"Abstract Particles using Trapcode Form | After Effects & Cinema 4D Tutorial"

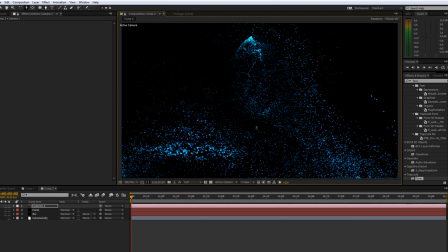You can like go inside of the actual object and just find something interesting looking, I guess. I think this at the top looks quite cool.
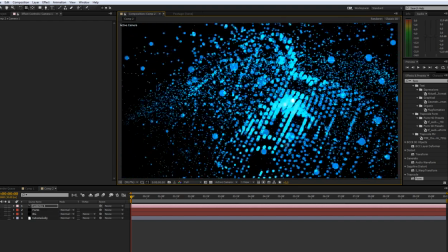So let's zoom in on that a bit.
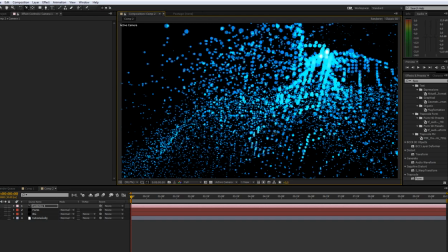By the way, I'm pressing C to switch between the different camera modes.
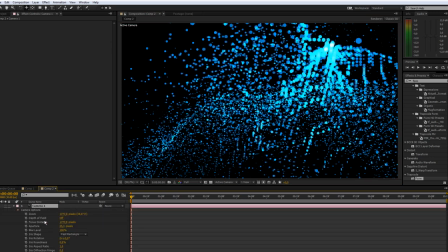And yeah, so what you want to do then is bring up your camera options and enable depth of field.
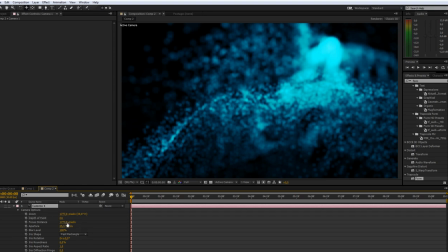So this is pretty much what makes this look good. And then just play around with the focus distance till you can actually see something that is in focus.
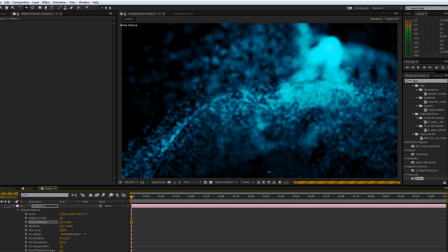Let's bring this to 0. We're just gonna make my PC hopefully not crash again.
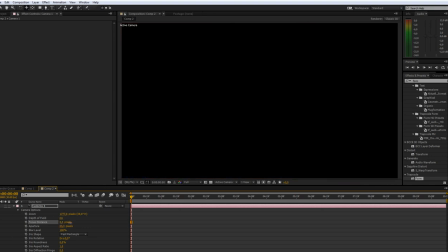Fuck this. Alright, so 0 is never a good thing to do. Like, that always makes this fuck up a bit. And yeah, fast computers for the win.
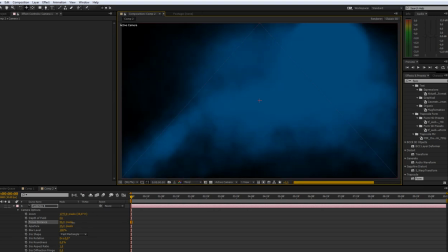So I'm gonna bring down the resolution to like 3rd now, and then let's increase that a bit more.
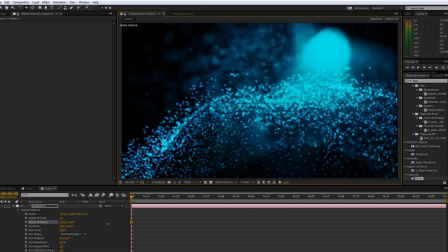So there you go.
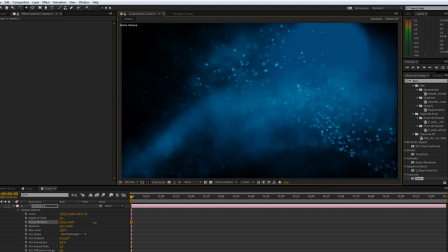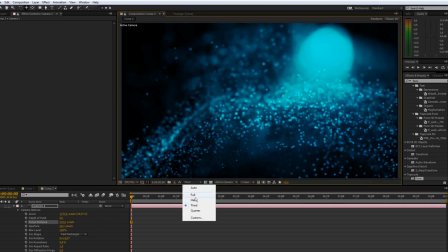This is looking interesting. Let's bring this back to full. And so
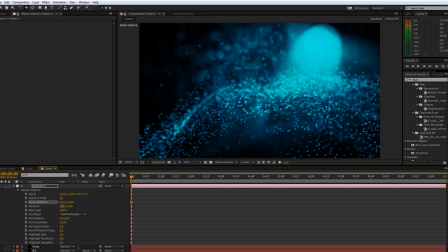What you want to do then is just play around with the aperture and the blur level. So if you bring the aperture down, it's gonna be less like depth of field going on. And actually, I'm gonna decrease the focus distance a bit more.
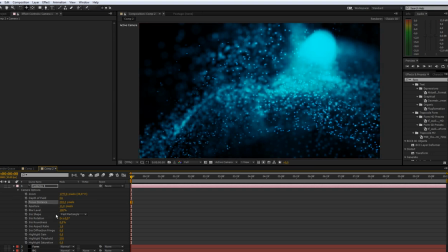So you can see these particles at the front a bit better. And let's bring up the blur level a bit. And let's also change the position of the camera a bit, because I don't like that weird blob thingy over there.
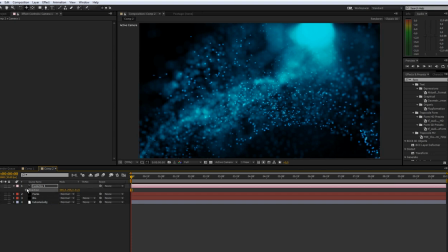And what you want to do then is just keyframe the position and focus distance, and just have a simple animation happening.
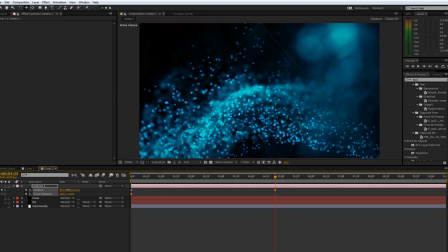Or you don't even have to change the position that much, because the fractal field thingy is gonna
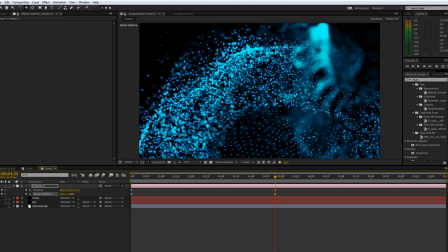make the whole particle system move anyways. So yeah, just change that a bit more. And just easy ease those,
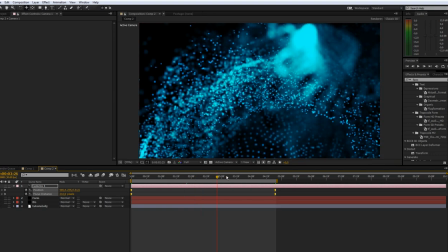and that's gonna already give us some nice looking animations.
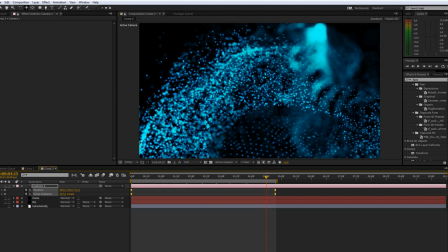So yeah, this is not perfect, like most of the stuff is not even in focus here, and but you get the kind of idea.
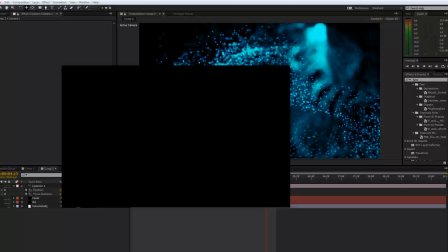And to really hold on a second, so yeah, sorry about that.